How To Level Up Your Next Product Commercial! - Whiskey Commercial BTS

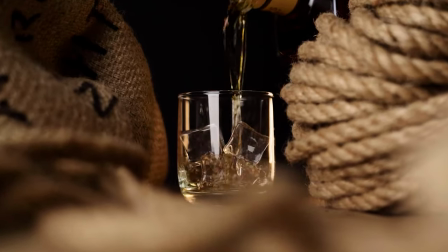0:20 Law's Whiskey House redefined the great American whiskey. Every whiskey you make is on its own road,
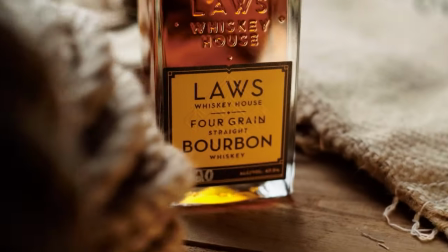0:27 creating an heirloom grain, toire driven flavor experience for our fellow whiskey hunters.
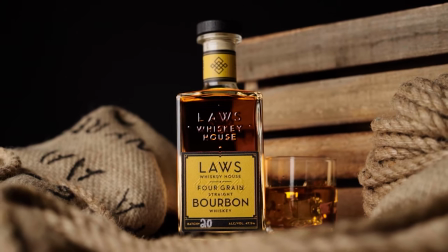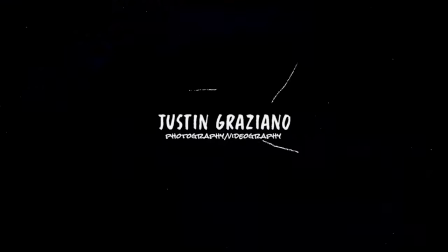What's up guys, so today I want to talk to you guys about prod commercials and a few things I learned during my last one. So I don't know if you guys know Joey Palmers or not, but he's a filmmaker and YouTuber based out of Finland.
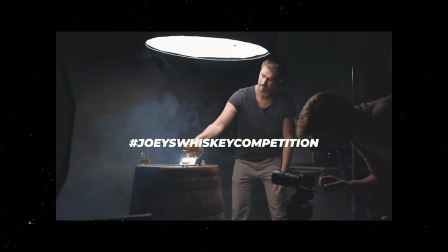1:00 And he recently posted a video hosting a whiskey commercial competition for a chance to win $500 And I thought I might as well give it a shot and enter last year I had the opportunity of working with laws whiskey house from Denver, Colorado They sent me this bottle of their four grain straight bourbon to shoot out in iconic locations around LA And one thing I wanted to do with that bottle that never got a chance to do was to film a product commercial So as soon as I saw Joey's competition, I knew this was a perfect opportunity to create something
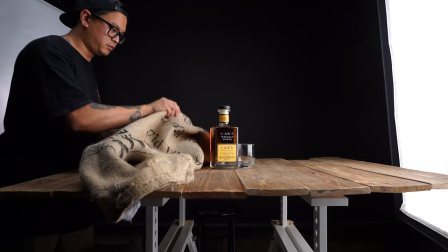To start things off, I wanted to start with my set design for my hero shot.
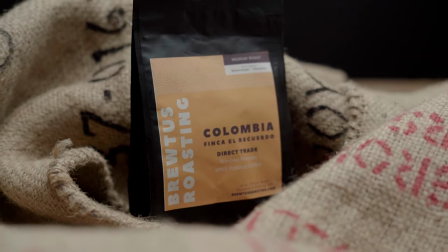1:36 So I went and grabbed these brew lab coffee sacks that I got from my buddy Jesse who works at Brewtoss Roasting, and then I grabbed this wooden crate to help compliment my setting. Overall I wanted the setting to feel rustic with a lot of texture and wooden elements, but I didn't quite feel satisfied with how things were looking. It felt a little bit flat to me so I wanted to add a little bit of depth.
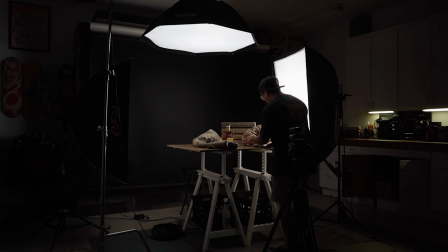1:55 So I grabbed the rope that I used in my Lucky Jack coffee video to add a little bit of extra layers of dimension and this really brought my whole setting to life. Now that my set design is complete, the next thing I had to do was figure out how I want to light my setting. So if you've watched my other videos, lighting for video is very similar to lighting for product photography. So I set up one JVM P80 at about a 45 degree angle as my key light,
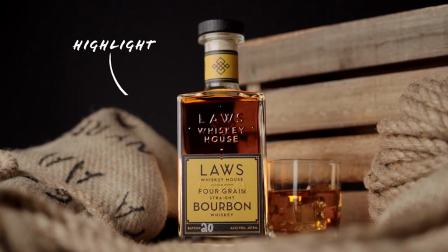2:17 then I placed a second light directly behind that light to add a highlight to the bottle and delight the rest of my scene.
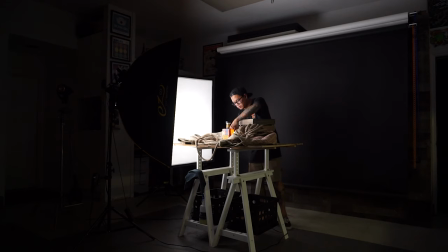2:22 Then the last thing I wanted to do was to add a light directly behind the bottle to help illuminate the liquid and then make this whole setting pop.
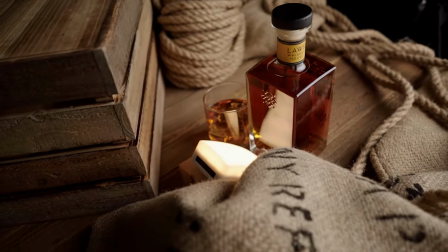2:28 So I ended up using an Apture MC set to a tungsten setting at about 10% power just to give the bottle a little bit of glow. From there I just started capturing as many diverse shots as I could think of. If I'm being totally honest I went into this shoot with no real game plan. I just knew I needed to start capturing some glamour shots.
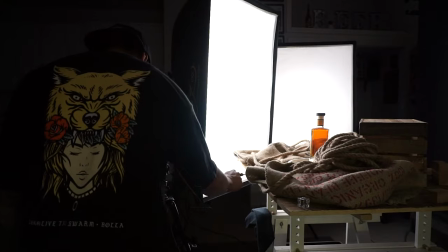As I was shooting this video I wanted to make sure to cover as much ground as possible so I made sure to capture multiple angles
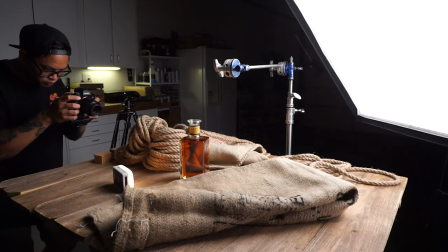2:57 of the same setting whether it's me filming the front of the label or refilming my poor shots multiple times.
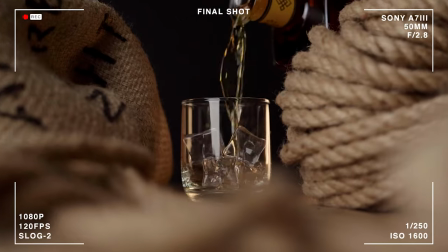This really helped me add some dynamic elements to my video that I could easily cut together, especially since all this was shot either handheld or on a tripod. After a couple hours of filming I was feeling pretty happy with what I captured so I decided to jump into my edit.
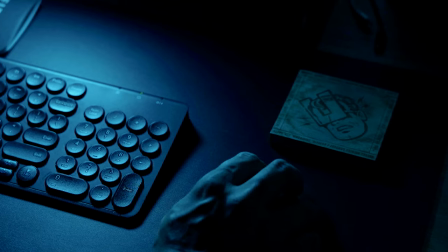3:24 The first thing I like to do when my footage downloads is to pick a song. The music you choose will set the tone and the mood for your entire video. Without a good song your video won't have the same impact otherwise. So I like to use Epidemic Sound for all my music. I ended up settling on Marches by Tiger Blood Jewel and it set the exact tone that I was looking for, but there was only one issue.
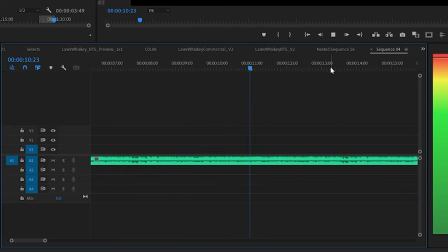3:43 The beginning of the song didn't start the way I felt like would match my video, so I ended up going through the song and taking all my favorite parts to make it match my edit. After running through multiple variations of my edit, I felt like things weren't really flowing right or lining up the way that I wanted to,
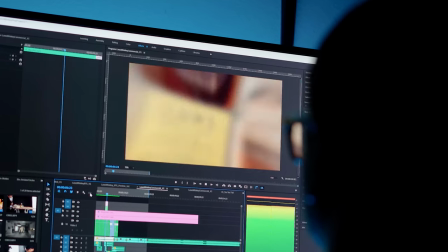3:56 but after I started watching it multiple times, I started picturing new and enticing shots in my head so I decided to go back to the drawing board and set
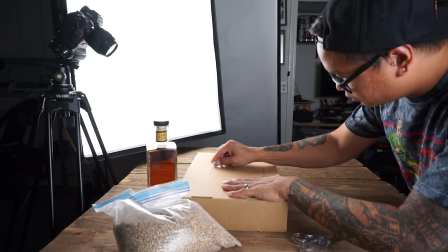4:03 everything back up to film some new filler shots. If you're ever hesitating or questioning your edits don't be afraid to take a step back to revise to make your true vision come to life. Going back to film these new shots really made a big difference for me for this entire video.